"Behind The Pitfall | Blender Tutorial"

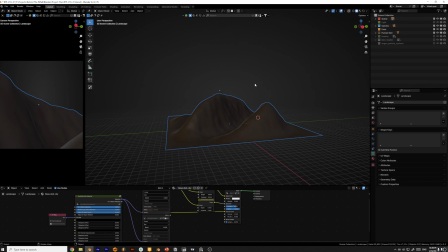0:01 Hi everyone, today I'm gonna walk you through how I made Behind the Pitfall, and if you want to check it out, it's on my Instagram. So first I started out with sketching. I think I had 8 sketches.
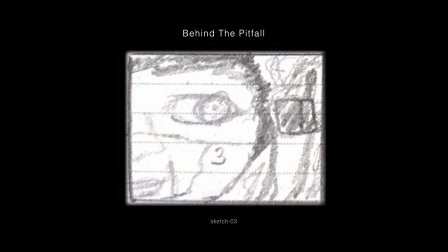0:14 With the 8 sketches, I chose 6 of them. Then for the digital process I'm gonna show you today.
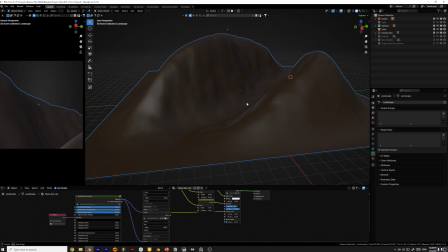0:22 First thing, I start with blocking out the scene. For this shot, I think I went for the landscape.
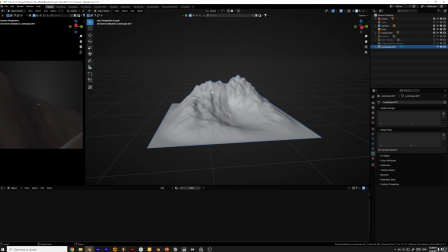0:29 You can enable it with the Blender add-ons, then played around with the mesh until I found something
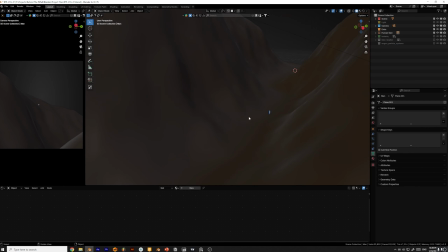0:37 that matches my sketch, and I compared the landscape with a human size. This would give you the right scale, which would make the whole scene look more realistic.
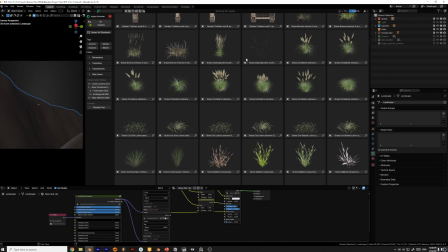0:51 After that, I went to the Botanic plugin and chose the assets that I wanted to use. I compared them to a reference. This would make the whole scene match the vibe that you want.
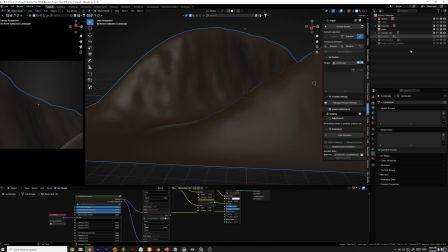1:06 Always have a reference. I went and added these trees, these 4 variations.
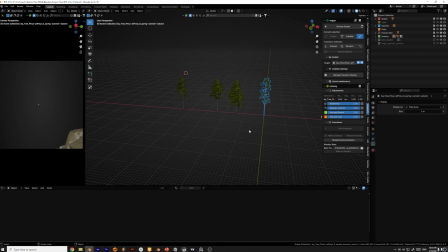1:11 So I scattered them with scatter add-on.
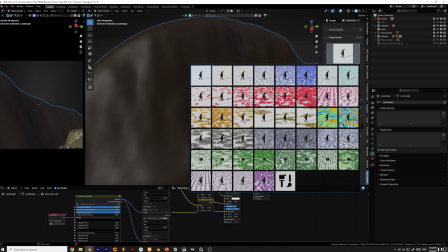1:16 For the scatter, it's a great add-on which gives you a different variation of particles.
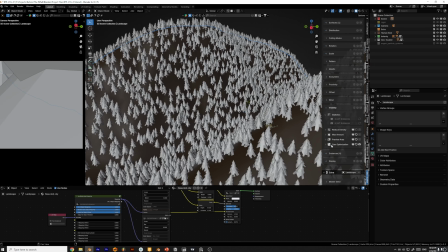1:23 I think it has a great camera optimization. It will optimize your scene based on the camera view.
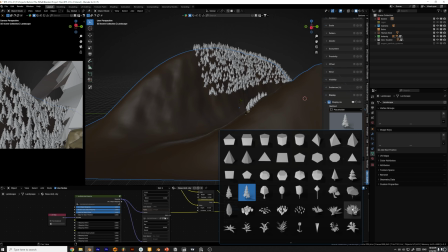1:30 And for the display, you can have different displays. I chose the closest one to my models.
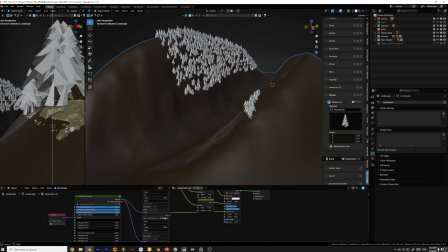1:38 Then to add depth to the scene, I added these rocks, which will add a sense of depth.
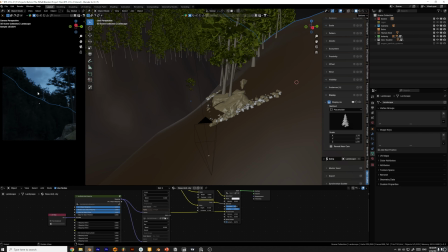1:43 You can differentiate the foreground from the background. Now I'm gonna start with the lighting.
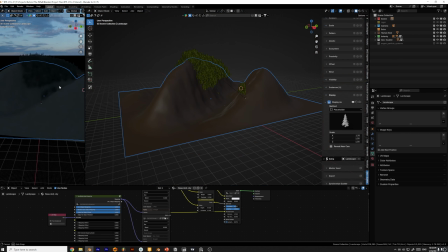1:48 You see, this is the scene without any light. It doesn't have a depth.
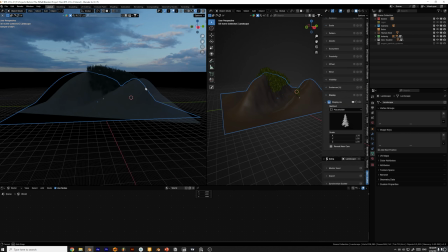1:53 You can't know how far things are. I think the most useful thing is to use an HDRI, which will use a real light scenario, as you can see.
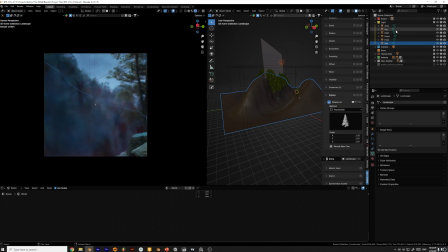2:02 Then I added the lights. I'm gonna start with the sun.
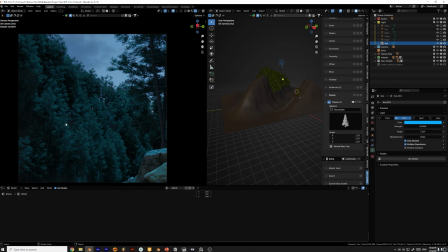2:08 For the sunlight, everything looks much brighter. You can read your shot. I made everything blue to match my idea, or to match the color scheme that I chose. Then I added this red light.
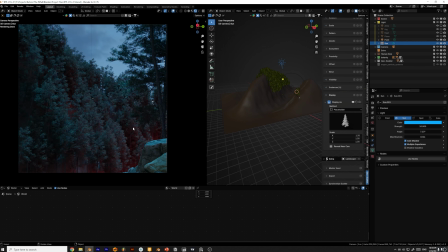2:25 So in this scene, my goal was to make it more mysterious with adding the red light.
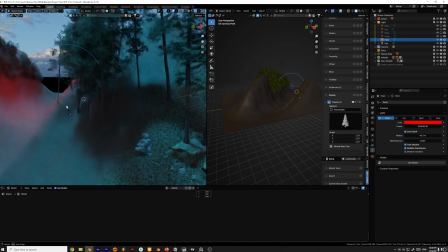2:32 For the point light, it's just a regular point light.
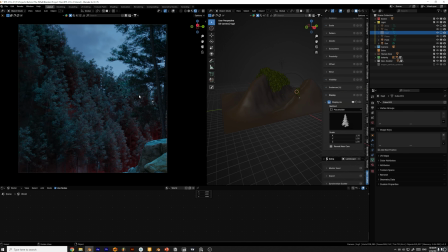2:36 Then I think I added a highlight for this tree because you cannot know if it's close or far, so it's much brighter. And later you can edit the colors to match the whole scene, or you can keep it like this.
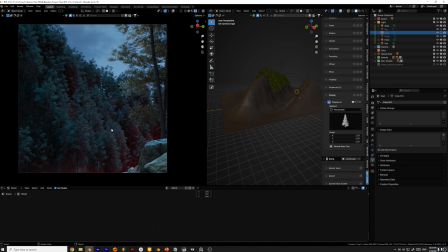2:53 I kept it like this because I liked the highlight. And you can make it as a fake sun. For the fog, I had 2 variations.
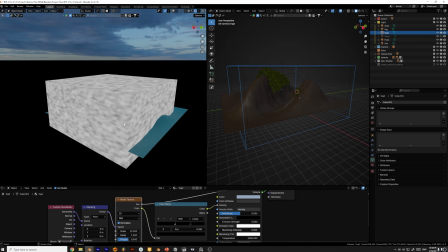3:01 For the first fog, I used a small scale to add smoke to my scene.
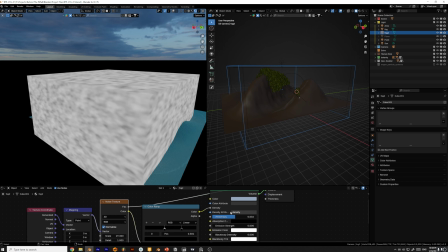3:07 For the second one, I made it denser. Let me switch this off. It's much denser and sharper than the second one.
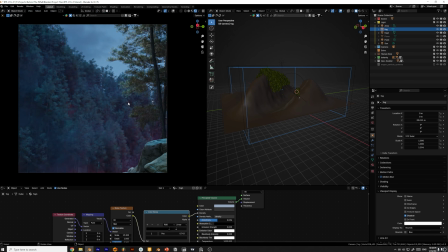3:14 And together, this is what you will get from the light. I think it's an easy shot. It doesn't have much. I'm gonna show you this cool technique right now. So when you look at any reference, you can see that the foreground is much darker than the background,
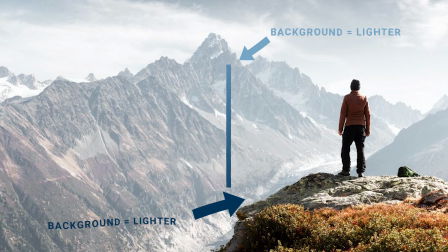3:32 and in the background the light even become more brighter.
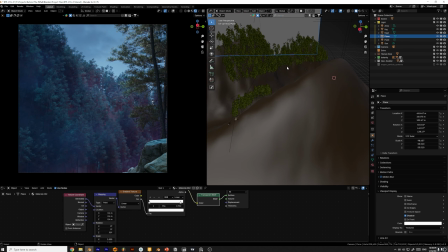3:37 So I add this plane to add more light, because the far that you go, the more lighter the scene would look.
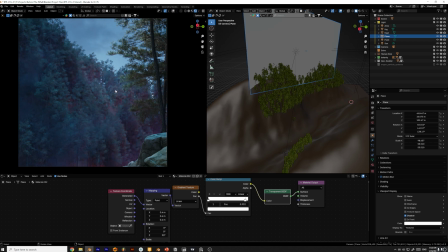3:46 Right now I'm gonna show you how I made it in material. Let's look at it.
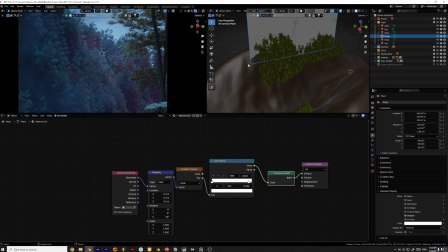3:50 I think it's a simple material, you could use it, and I used it in most of the shots.
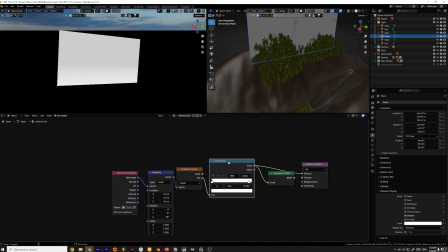3:56 So I took this gradient texture and added a color ramp with a transparent BSDF,
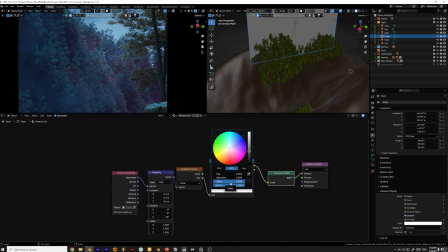4:03 and you can use the value. It will give you the same as an emission node.